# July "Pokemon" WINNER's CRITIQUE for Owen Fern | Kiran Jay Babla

Hi, my name is Kiran. I'm an animator at ICON here in Vancouver. Here we have an animation done by Owen Fern. It was July's Anim Challenge. He won the Pokemon one. I will say now I already did this review and then realised I recorded the whole thing and not screen recorded. So So hopefully this one works, but I will go through the notes probably a lot quicker this time. Well done. Let me just say that. It looks great. It's well animated. It is hard to give notes on something when the person who's done it is clearly not a student. But I guess we're all students. We can always learn. But you obviously know how to animate, and so I'm just going to give very specific policy notes and my take on this. So we're going to do a little once over.
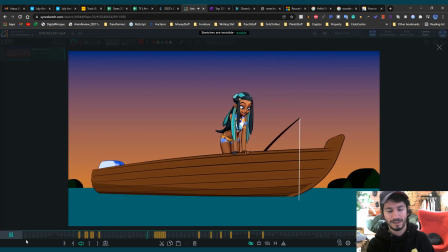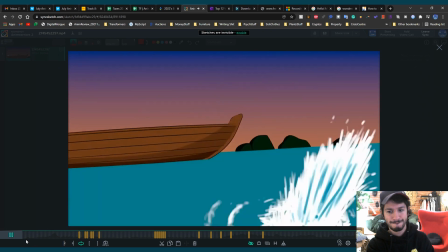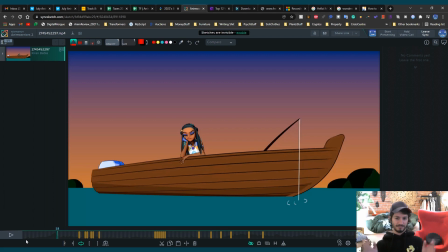(1:18)
okay so i'm just going to jump straight in you know it's good because you won obviously now the main thing for me was i think i would call it staging if i was going to pick one of the 12 principles when i'm watching this i'm thinking okay so she's fishing so obviously there's
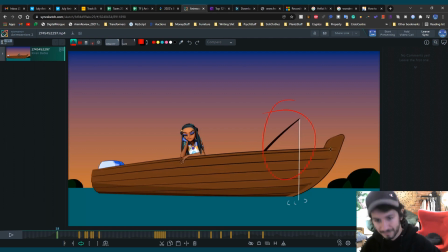(1:36)
something to be looking at over here but i notice then when it pulls down i'm expecting something you know just you know anticipation i'm expecting something to go out up here maybe the camera would follow it but it threw me off and maybe it was your intention but it really threw me off
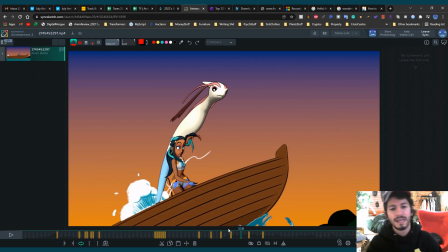(1:56)
to see something come out this way come out that way because you've set it up that
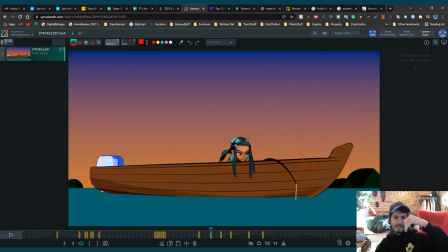(2:04)
you know a big fish is now pulling it down and i would imagine that it springs back out flies out
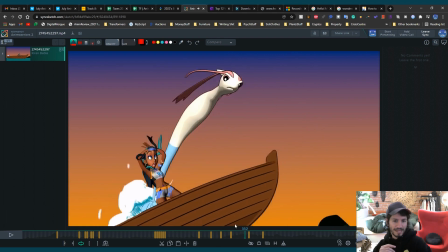(2:10)
this way the opposite way now i'm guessing you chose to do this because you obviously wanted both faces to be towards camera like to make it a bit more obvious who we're looking at um
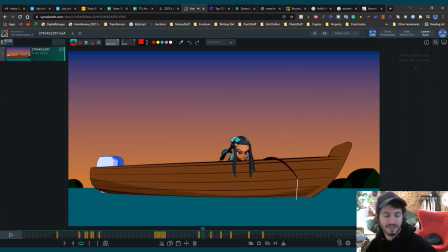(2:24)
but in that case then i wonder if there could have been a staging difference you know like maybe the maybe everything was a bit more you know hotel transylvania because everything's quite cartoon, you need to be there. But maybe everything is quite flat and you see the,
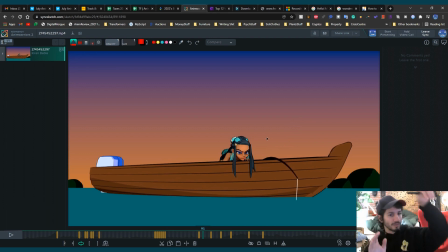(2:43)
rather than the Pokemon flying out this way towards camera, maybe it flies out from the side or something, across screen. Or the fishing line, just the fishing rod could have been, you know, out this way, just to make it clearer.
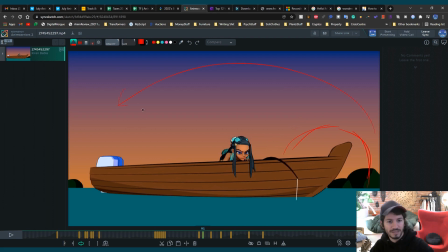(3:02)
And then the Pokemon sort of like jumps out this way. Just something about this threw me off. And it's hard to say how I'd fix it without sort of unraveling the entire shot.
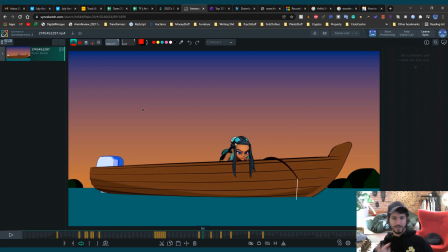(3:15)
It's just that it threw me off that the Pokemon came out the other side.
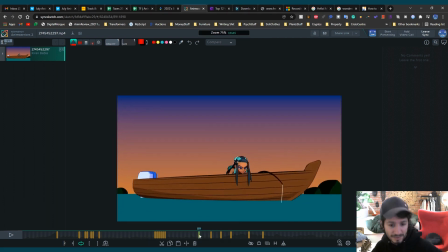(3:23)
That said, I'd like to just give notes on the actual animation. um i was thinking maybe another little um you know fix for that i suppose would be to have like the fishing lines are pulling out this this way maybe the boat
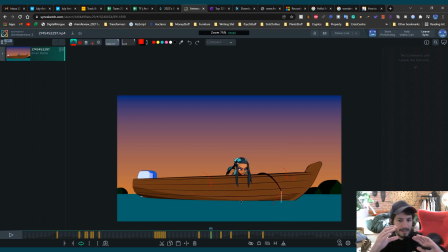(3:40)
would be tilted a bit more perhaps and then i suppose then it's pulling that way and maybe when the pokemon shoots out the back it's got it's back to us and then it as if
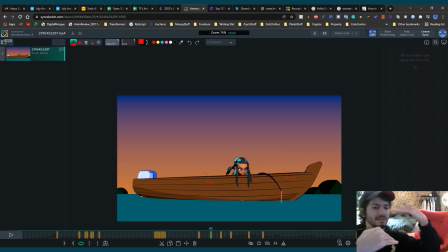(3:56)
as if it's this is the boat as if this is a boat and it's swimming backwards it's pulling the fishing rod this way and then when it